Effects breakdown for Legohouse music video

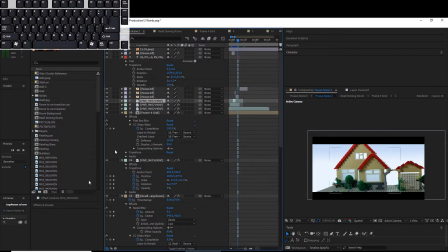Picture of the Lego house here, which I just used the RGB threshold again,
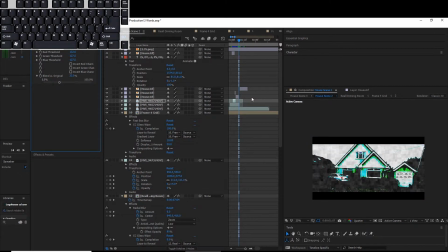so you can see how that changes. And there's also a little Easter egg there. I think that's about it. Doesn't really make much sense. But yeah, thank you.
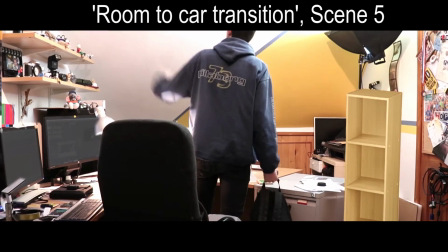I'll pick you up when you're getting down. And out of all these things I've done.
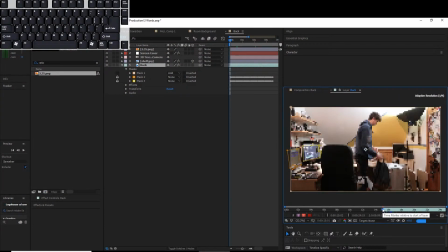Okay, so this is the room to car transition. This was the base layer. So the first thing we did, because I forgot to turn the computer screens off, I chucked some masks on there,
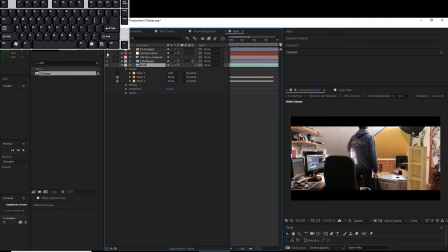and then grayed them over. Also, because we filmed this at night time, we had no ambient light from outside, and so to recreate that, I put a softbox up here,
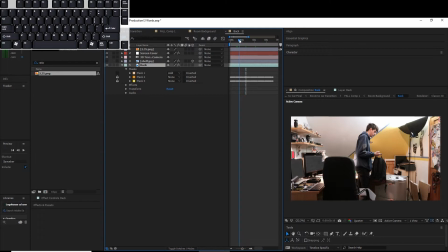as well as a profile with a window gobo, which you can see projecting onto his back there, which hopefully all created the idea of a daytime.
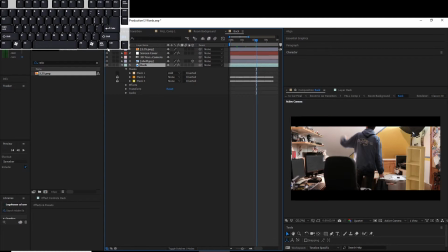So we just put a shelf there, which once you had the aspect ratio bars were easily covered up.
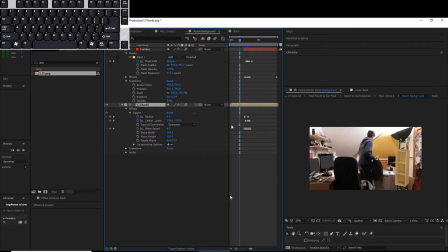The next thing to do was to try and recreate it to look like a curtain. So I had just this layer here with some stroke effects on it. We had fractal noise, ripple and stuff.
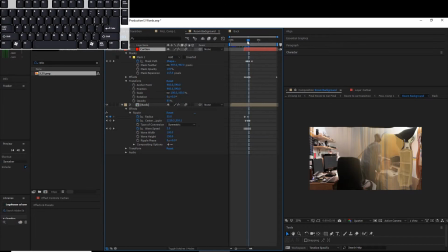I believe that was a preset, which added that. Oh, and then I put a ripple effect on, which I had tracking down his hand as he pulled
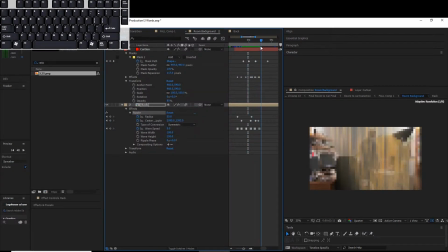to make him look more like a curtain. And then this curtain layer expands out.
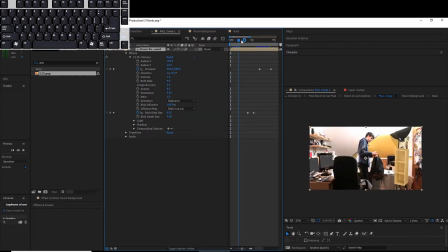Then going back one layer, I then used the CC Mr. Mercury, which I used for the actual movement of the curtain.
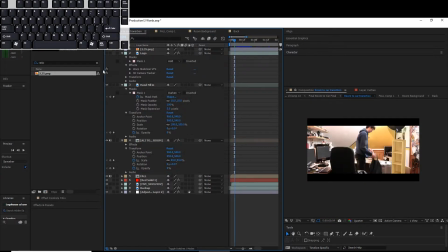And then in this final layer, move it on,
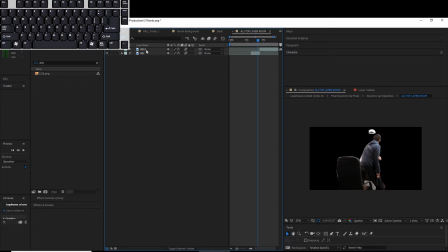I had to roto out, or I masked it actually. I had to track the mask of the actor
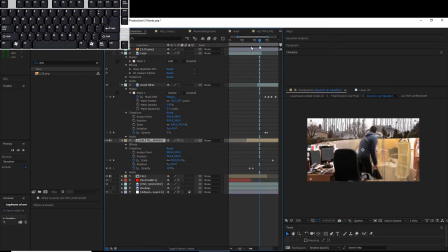frame by frame as he moved, so that could then be overlaid on here, and I didn't bother to do the top bit of his head because the ratio bars. I also started trying to cover up his logo on his jumper, however I decided it's not really that much of an issue.
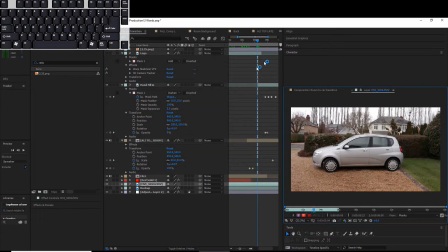And then that's just the car layer behind it.
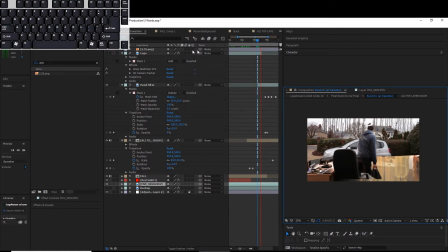Cool, thank you.
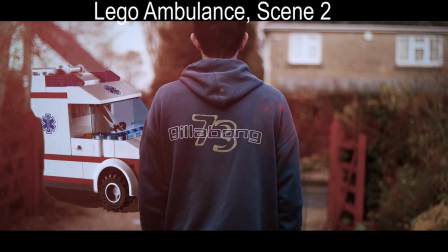And I keep you sheltered from the storm that's raging on now.
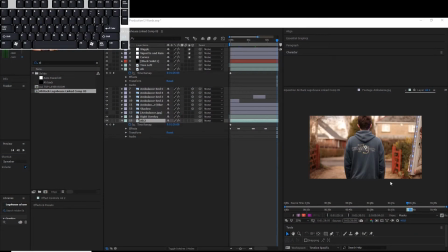Okay, so this is the Lego ambulance shot that I did.
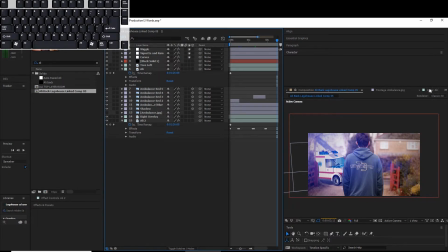This is probably the easiest effect I did. I managed to fit it all in one composition. So I tried to practically do this effect as well.
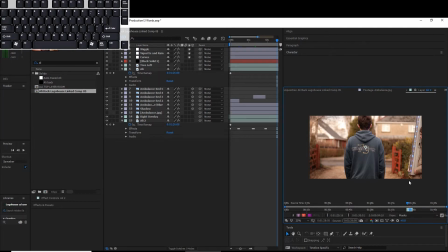I used an LED baton with a red and blue just sequence that I programmed onto it. And I held that at the actor's face to help try and create some real light onto him.
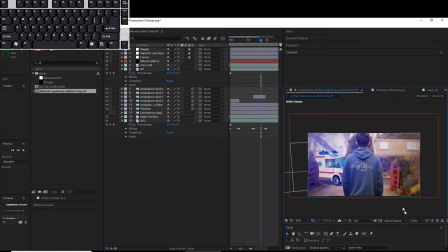I then took my Lego ambulance and masked it out and put it there, and put it on the layer. I then had to take a mask of this foreground and the actor.
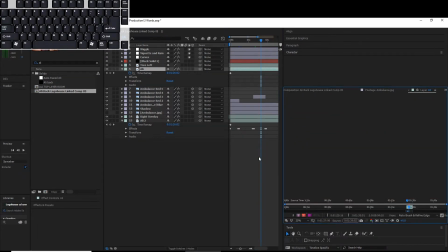However, as the actor didn't move that much, and well, the foreground didn't move at all,
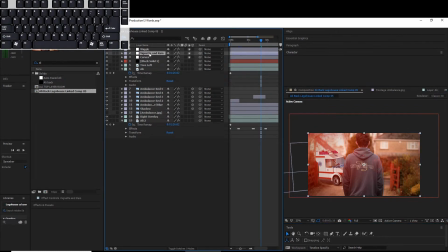that's really easy to do. I then just used, I think, was it the curves?
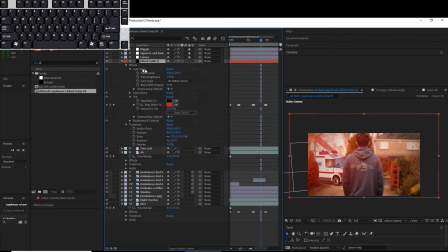Curves was just doing a bit of brightness. Yeah, this black solid, I had the lens flare coming from up there, going from red to blue.
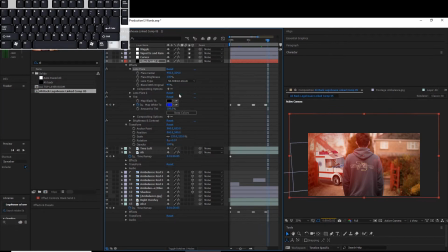You see it's just changing there over the keyframes, which changed from red to blue.
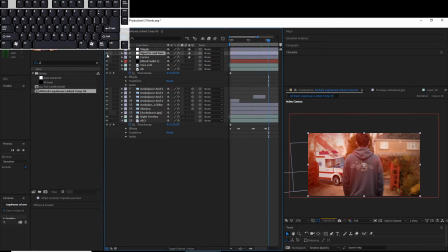I also added a little bit of vignette and rain,
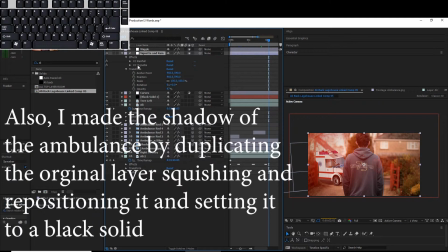which I think is just one of the, just CC rainfall auto-generated. I then added a wiggle armor effect onto it because I had the shot on a tripod, because I was holding the LED baton just here.
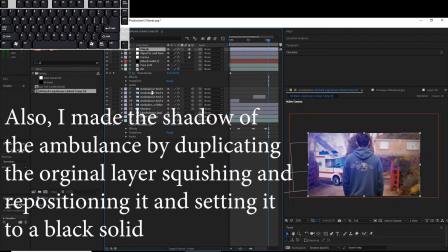Just created more of a handheld shot, which looked more natural compared to all the others that came before it.
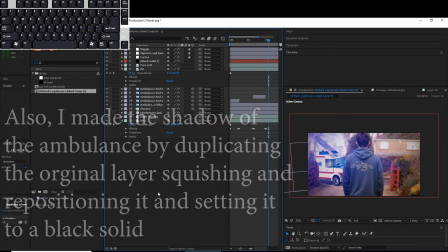I then went on to color grade this in Premiere Pro. As you see, it was a bit bright.
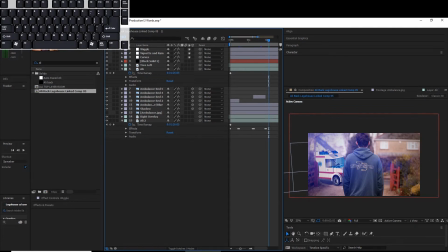So yeah, that was this Lego ambulance.
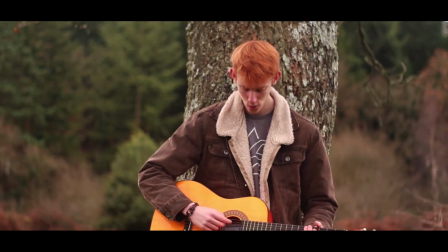things go wrong, we can knock it down.
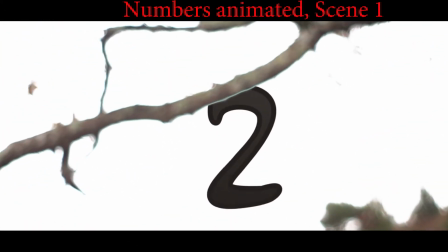My 3 words have 2 meanings, but there's one thing on my mind.
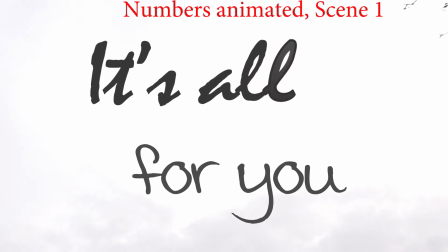It's all for you. And it's dark in a cold December, but I got you to keep me warm.
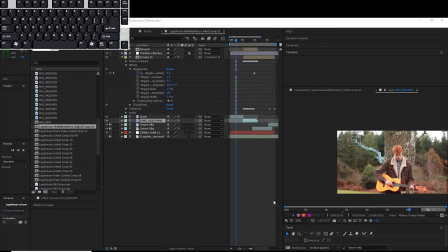Okay, so this is the first transition, which is from the performance to the narrative,
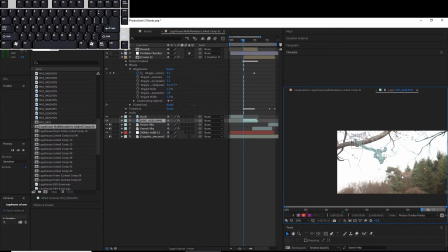where the text in the sky appears and the camera then pans down into the narrative house. This was the first effect that I did for the project, so it was basically a bit simpler. To do it from this video, the camera pans up to the sky.
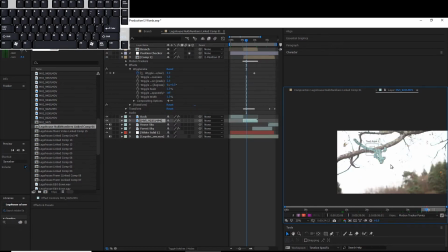I then just use a simple track, just using a couple of points of the branch within After Effects,
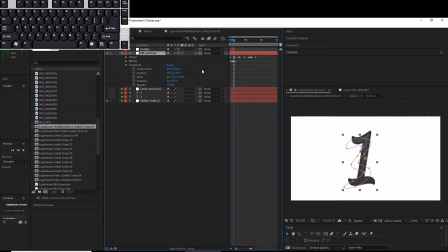which I could then apply the text to. For the text, I just took some number layers and used the auto trace function in After Effects to apply those masks to a white solid, which then meant I was able to change from one
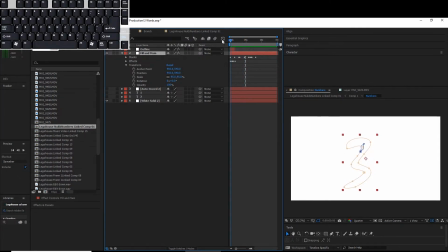number to another, and I believe that's just a stroke effect going on at the start there. Goes from 3 to 1, and then it goes to an L for the It's All For You, or is it an E? I can't
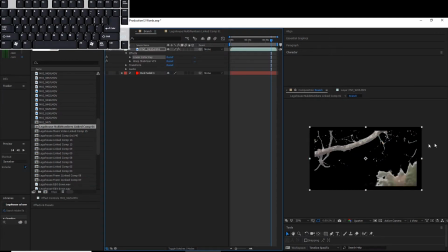remember. I also had this text layer behind the branch. So to do that, I deliberately overexposed the shot when filming, which isn't good practice, but it basically just meant I could just apply a linear color key just on white.
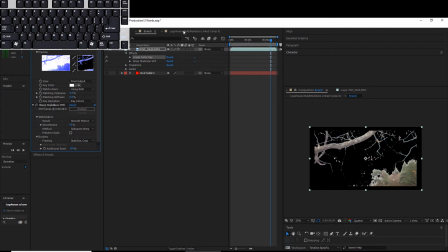On white, just so I can get rid of that. That all came together.
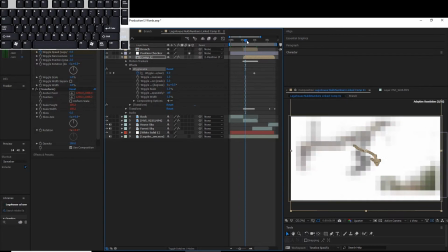I also added a wiggle armor effect to carry on the handheld look on the text layers. And then once that had all finished, it changed from the sky and the forest to the house sky,
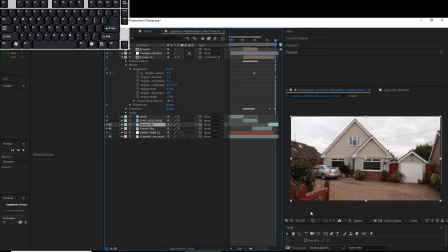and the shot pans down, which then cuts into the glitch effect between the Lego and Real House, which I merged those 2 projects within Premiere Pro.